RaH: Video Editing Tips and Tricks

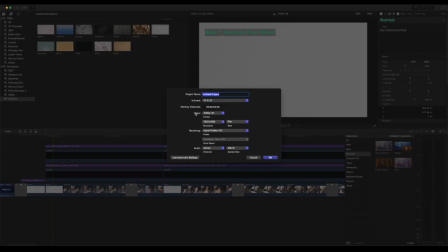0:11 You want your video settings put at 1080p HD. Resolution is 1920 by 1080. And your frame rate, I typically set to either to 30p. If you know you're going to be using slow motion in your video, set it to 60p. It makes for smoother slow motion.
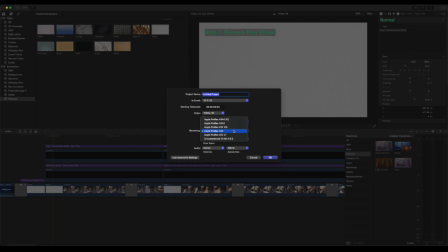0:30 In Final Cut, I keep the codec at Apple ProRes 422.
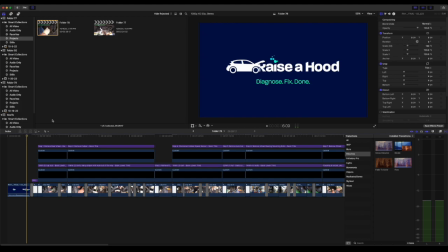0:38 We always begin with the Raise a Hood video animation, which is linked in the description below for you to download, and this is always put at the beginning of every Raise a Hood video. For the animation, it should be 7.12 seconds long, which is the full length of the animation once you download it.
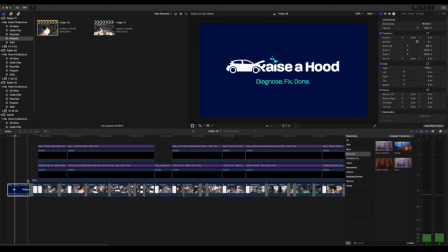0:57 And then at the end, you want to add this fade to black.
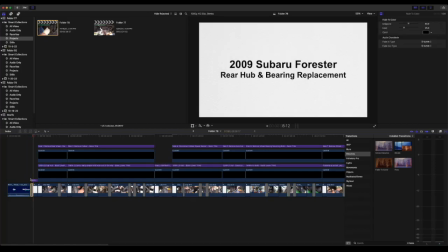1:00 Add that at the end of the animation, and then it will go into your title page, which is what gives the description for the repair. This is another standard that we use, is the paper textured background,
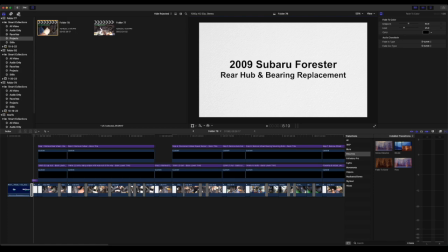1:13 which in Final Cut Pro can be found under the titles and generators sidebar up at the upper left hand corner. If you do not have this in your editing platform, you can download it in the description linked below.
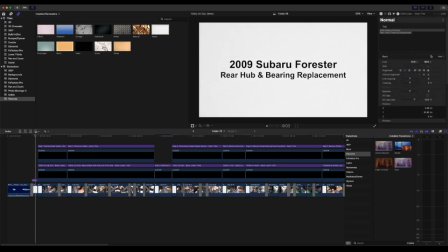1:27 Standard font is Arial Bold, and that is set to 120 point font. And then the subtitle of what the repair is set to 90 point font. And this is set after the animation to 2 seconds. And then from there, it will go into the step title page.
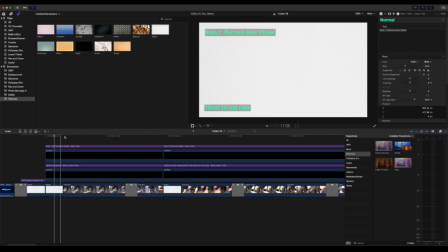1:48 Step description and footer are placed on the page. You set the background of the description and the footer to 50% opacity so you can see through it while it's playing in the video. Right there, as you can see, it's translucent just enough to see through it.
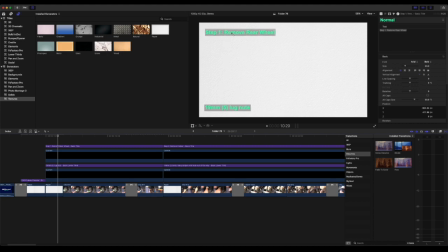2:06 Default font here for both the description and the footer is 60 point, and always set your color to the Raise a Hood green, which is described in our Raise a Hood video structure doc that is available for download.
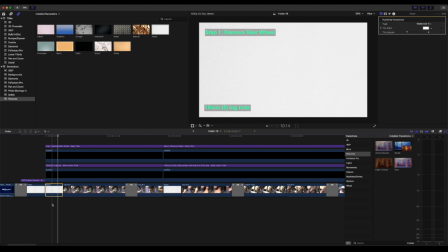2:22 Or you can enter in the hex code or the Pantone number. The introductory step slide is always set to 1.15 seconds. Goes from our title page into the step description into the video. And we always have the step description and footer overlaid for the duration of the video until you get to the next step.
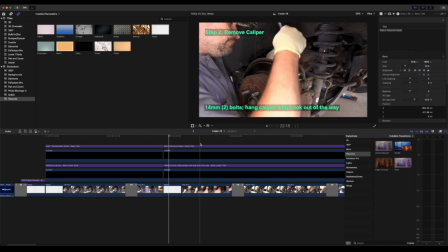2:44 Then it will change, but it is always there for the viewer to see no matter what step they're in, so they know where they are in the repair.
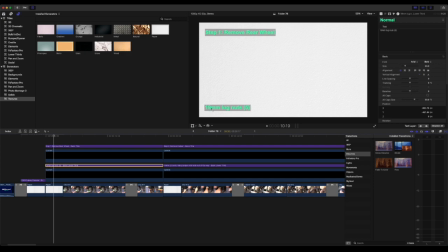2:53 And in the footer description, you always put the appropriate information, so size of the nut or the bolt that's being used, tool size, etc., followed by the description of what it is.
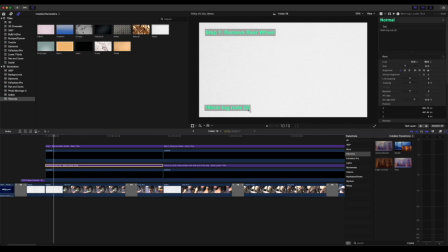3:05 So in this case, 19mm lug nuts, and then the quantity is at the end in parentheses, so 5 lug nuts are being removed from the wheel.
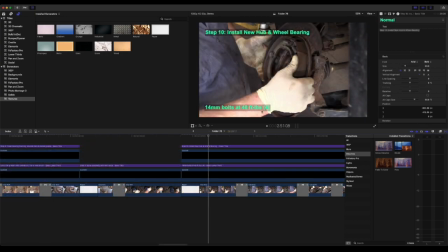3:14 And anytime a torque spec is involved, you will write it out like this. So 14mm bolts at 48 foot-pounds, and then in parentheses is the quantity. Try to avoid using inch pounds to avoid confusion, so we don't want somebody misinterpreting inch pounds for foot-pounds when they have to torque.
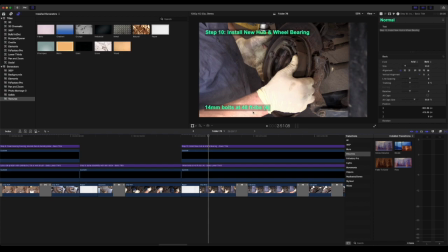3:31 We always want to put the accurate torque spec up and always use foot-pounds.
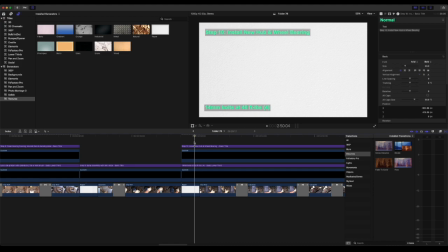3:36 And so the step chapter slide is always placed in between steps.
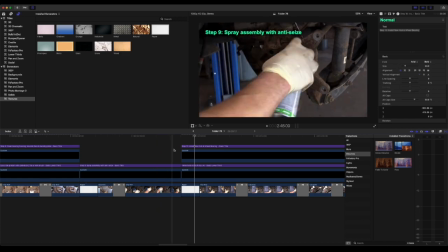3:41 So here we go from step 9 to step 10 for 1.5 seconds.
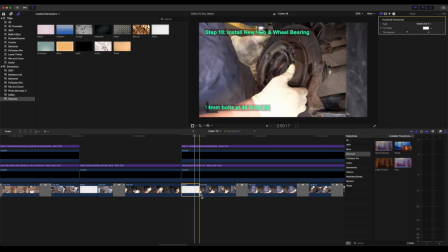3:48 This is up on the screen, and then it goes into the next step.
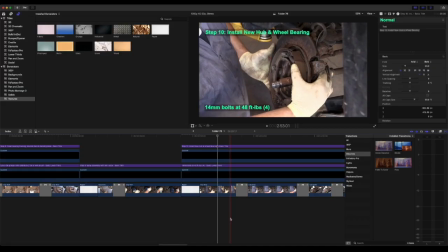3:54 For transitioning between cuts, you do not use jump cuts. You always use cross dissolve.
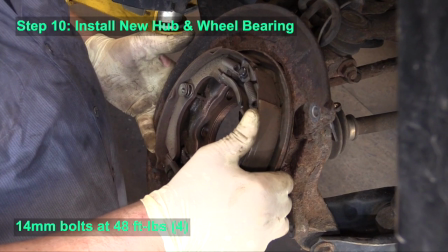3:59 So it looks like this.
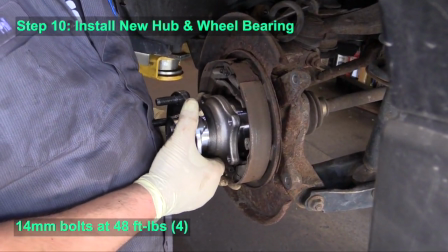4:04 And that way the viewer knows that time is elapsing during the step through a cross dissolve.
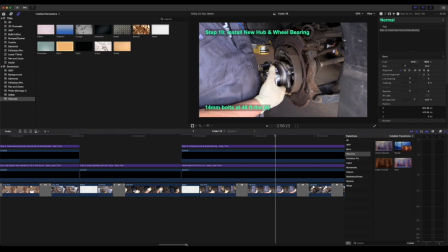4:12 Target time for steps is around 5 to 10 seconds.